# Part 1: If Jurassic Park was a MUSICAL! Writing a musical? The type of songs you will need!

I look handsome, I look smart, I am a walking work of art.
It's energetic, vibrant, catchy, and builds and builds to a big finish.
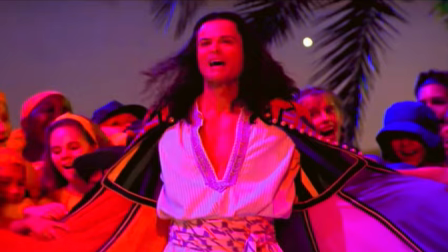Cream and crimson and silver and rose and azure and lemon and rusted and gray.
And the irony that Richard Admirer sings in this song is not lost on me. He reminded me of her. But I also chose it because there is growing tension in this joy. The brothers are jealous of Joseph.
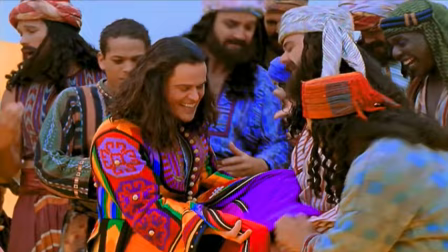And when Joseph Grace conceives, his brothers turn a shade of green.
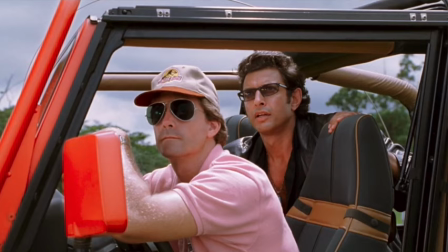In My Mash, they are listing all the dinosaurs instead of the colours.
It's... it's a dinosaur.
The growing tension can come from Ian Malcolm singing, What? Why? How? And the lawyer responding with, Who cares? We're gonna make a fortune.
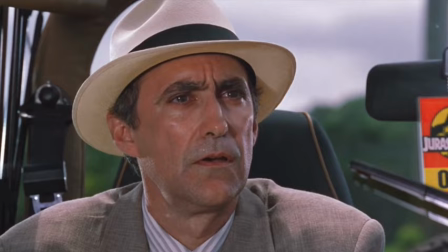We're gonna make a fortune. We're gonna make a fortune with this place.
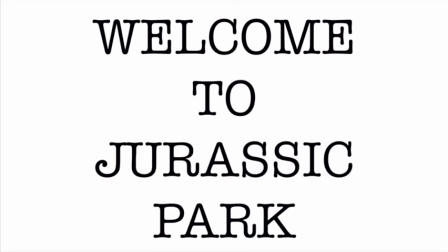I call this show tune. Welcome to Jurassic Park.
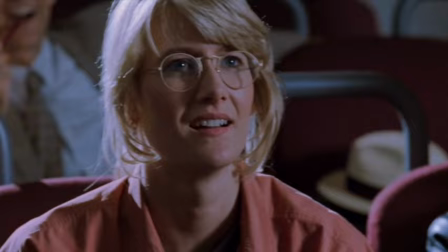Just one drop of your blood contains billions of strands of DNA.
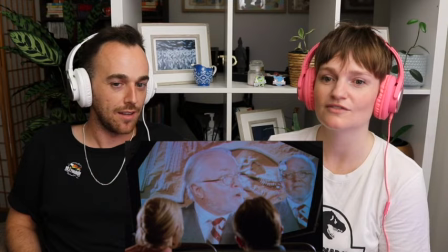It is a very consumable way for us to get a huge amount of information on how they do this.
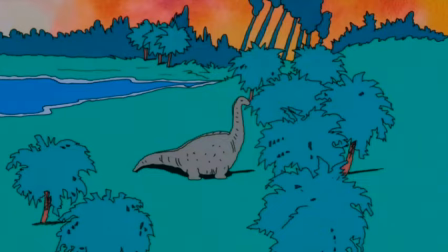For sure. And we're learning with the characters as well.
They fit on the blood of animals, even dinosaurs.
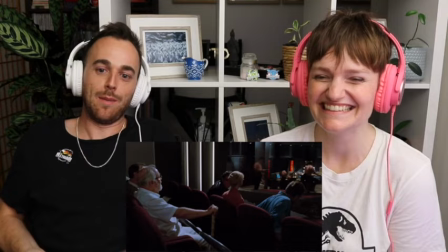Even dinosaurs. I'm having a lot of trouble with seat bouts in this movie.
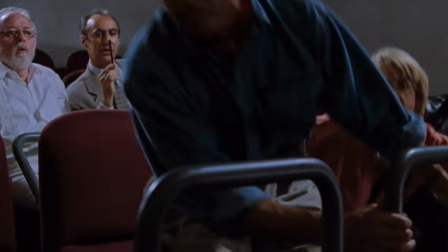and they just lift their ones so easily I know the first dinosaur that we meet properly what species is this it's a velociraptor I love that he says it so offhandedly yeah it just shows that they
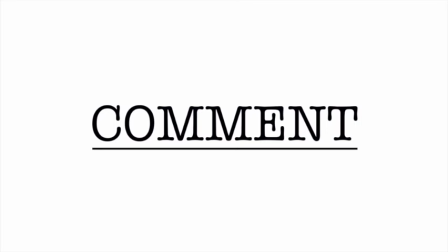had no idea what was about to come sometimes in musicals there will be a comment song somewhere in Act 2. One character advises another character, helping them understand exposition relevant to the story. Either way, without this song, the movie's climax wouldn't have the same effect.
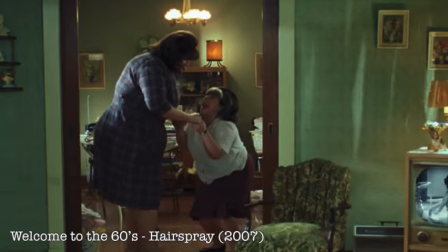Tracy encourages her mother to take a chance.
Hey mama, hey mama, take a chance! Oh Tracy, it's been years since someone asked me to dance.
It's why the climax is so satisfying when this happens.
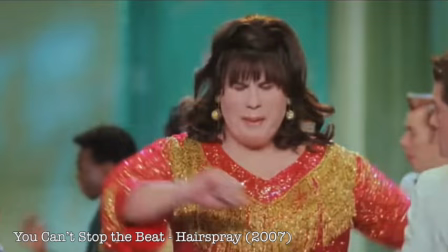So I'm gonna shake and shimmy at the best that I can today
To explain how they clone the dinosaurs in Jurassic Park, I want to take inspiration from this comment song.
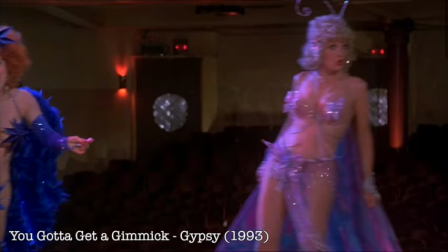Do something special, anything that's special, anything that's special Without these women and their advice, Gypsy would not have the courage or know how to become the person she is by the end of the movie.
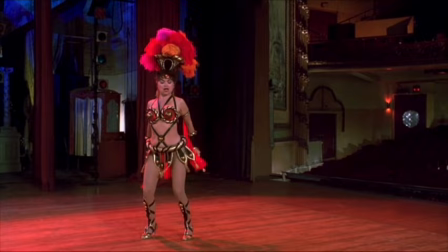This song is upbeat, edgy, and hilarious.
You can uh, you can uh, you can uh, uh, uh.
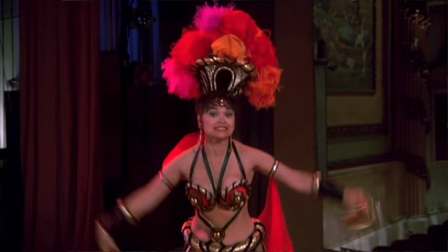But what I really want to take from it is the song's construction. Each singer takes their turn before they come together for the final chorus.
Get yourself a gimmick and you, who?
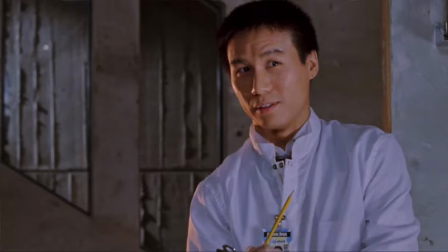The three characters I want to sing for my mash would be John Hammond, the DNA strand, and Dr. Wu.
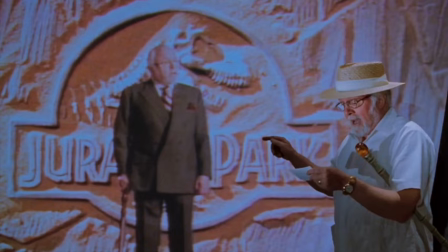i call this song i'll need a drop of blood
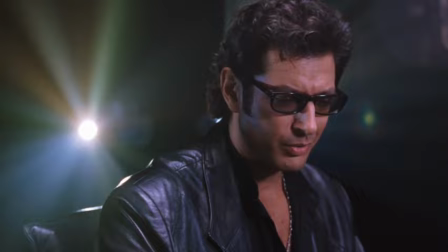well thank you dr malcolm but i think things are a little bit different than you and i have feared yeah i know they're a lot worse again they're like let's
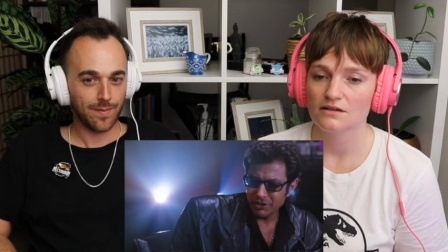fire the dp and let's just use projectors for lighting i love it yeah but your scientists were so preoccupied with whether or not they could they didn't stop to think if they should this scene is very much thematic but it's done in such a clever
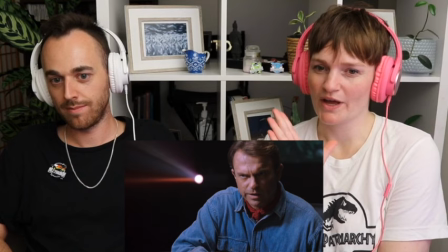way that it's revealed through conflict and through character am i gonna move in slowly to
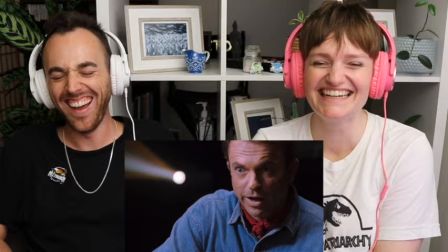add effect to the line the i am song lets one or more characters express their reactions to a dramatic situation and expose their attitudes to life because of this the themes of the story usually shine through.
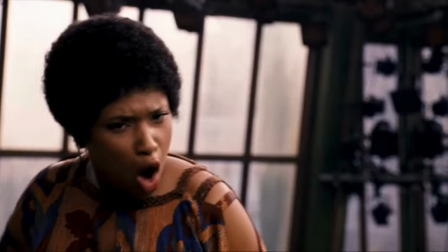Effie's views of her current situation of being replaced as a lead singer and love interest seep into the lyrics.
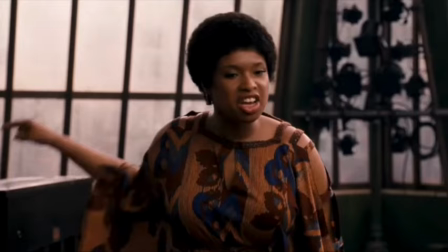This song also highlights the consequences of chasing fame. For my mash, however, as I have a few characters that need to express their views,
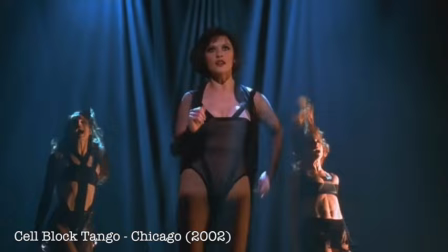I'm going to take inspiration from this i am song the characters take turns telling their story exposing their views and building to a bone chilling climax and how the choreography is insane and lighting moody af a similar
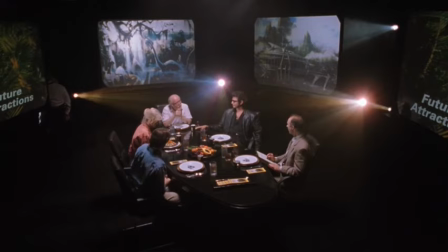dangerous vibe would work wonders for an i am song where the jurassic park characters debate the
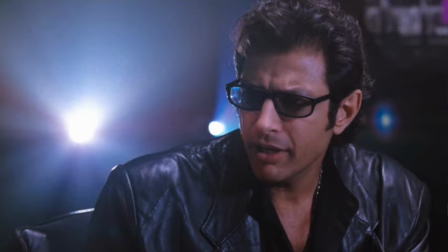legitimacy of the park i call
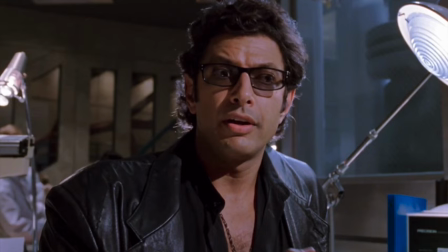this show tune that life uh finds a way
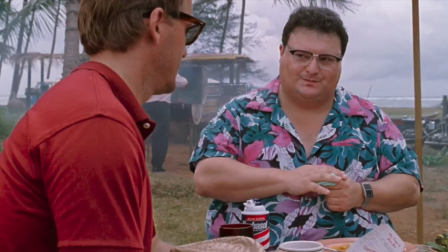dachshund dachshund we got dachshund here don't get cheap on me dachshund that was hammond's mistake one line and it tells you everything you need to know
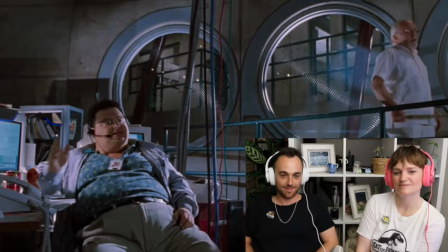conflict and they are your problems oh you're right John you're absolutely right you know everything's my problem this reminds me of so many of my friendships who are you in this situation I love that they bicker I'm both this is me in the mirror now some of the best musical numbers are by the villains
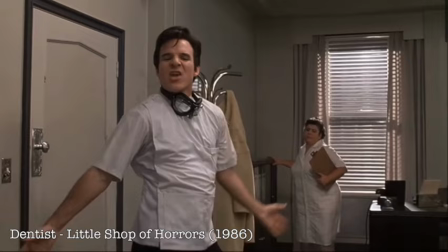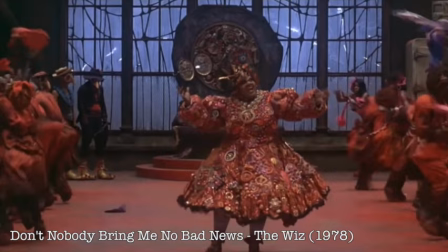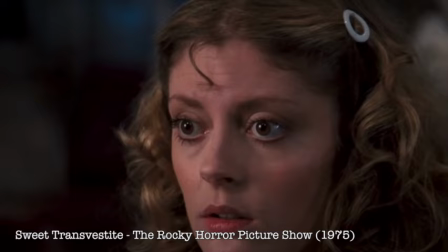But don't nobody bring me no bad news. I see you shiver with anticip...
So, of course, Dennis is going to get a number. And it has to be on par with this creepy yet catchy number.
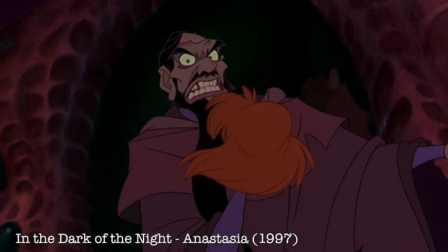I'll see her crawl into place. You fed on your honor, your grace. Farewell.
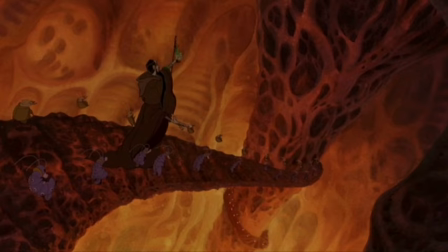The lyrics are so dark and vengeful, but offset by this comical chorus of Bergs. I'm not quite sure what the equivalent of singing bugs could be in this mash of Jurassic Park.
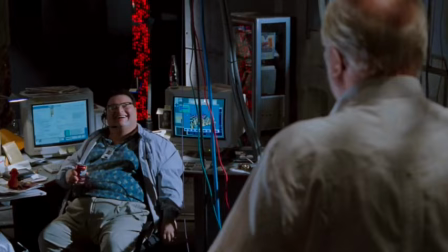If you have any suggestions, please put them in the comments below. This song shall be dubbed.
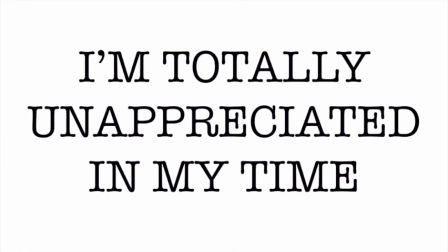I'm totally unappreciated in my time. Excuse to touch your hand. Oh yeah. This is how you flirt.
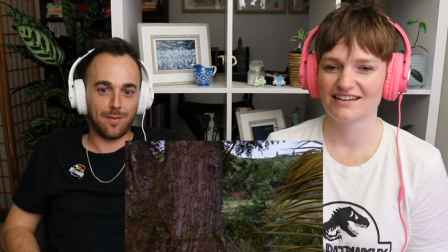So much. With chaos theory. And that's you when I'm flirting with someone. You're just looking out the window.
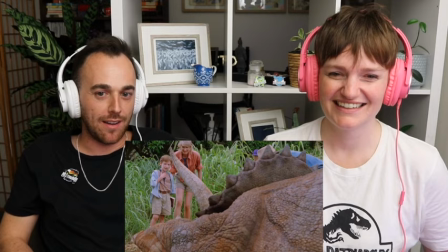Oh, I thought you were going to say I'm the dinosaur passed out on the grass. Yeah. And apart from that little baby dinosaur, this is like the first time we see one up close.
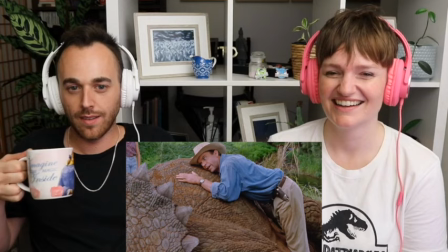And she's like almost crying. She is crying. That's the magic.
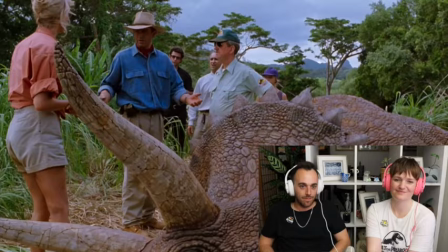He is loving the magic. And now she's loving him, loving the magic. So now they are separating.
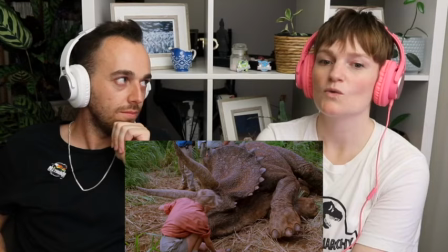What does that mean?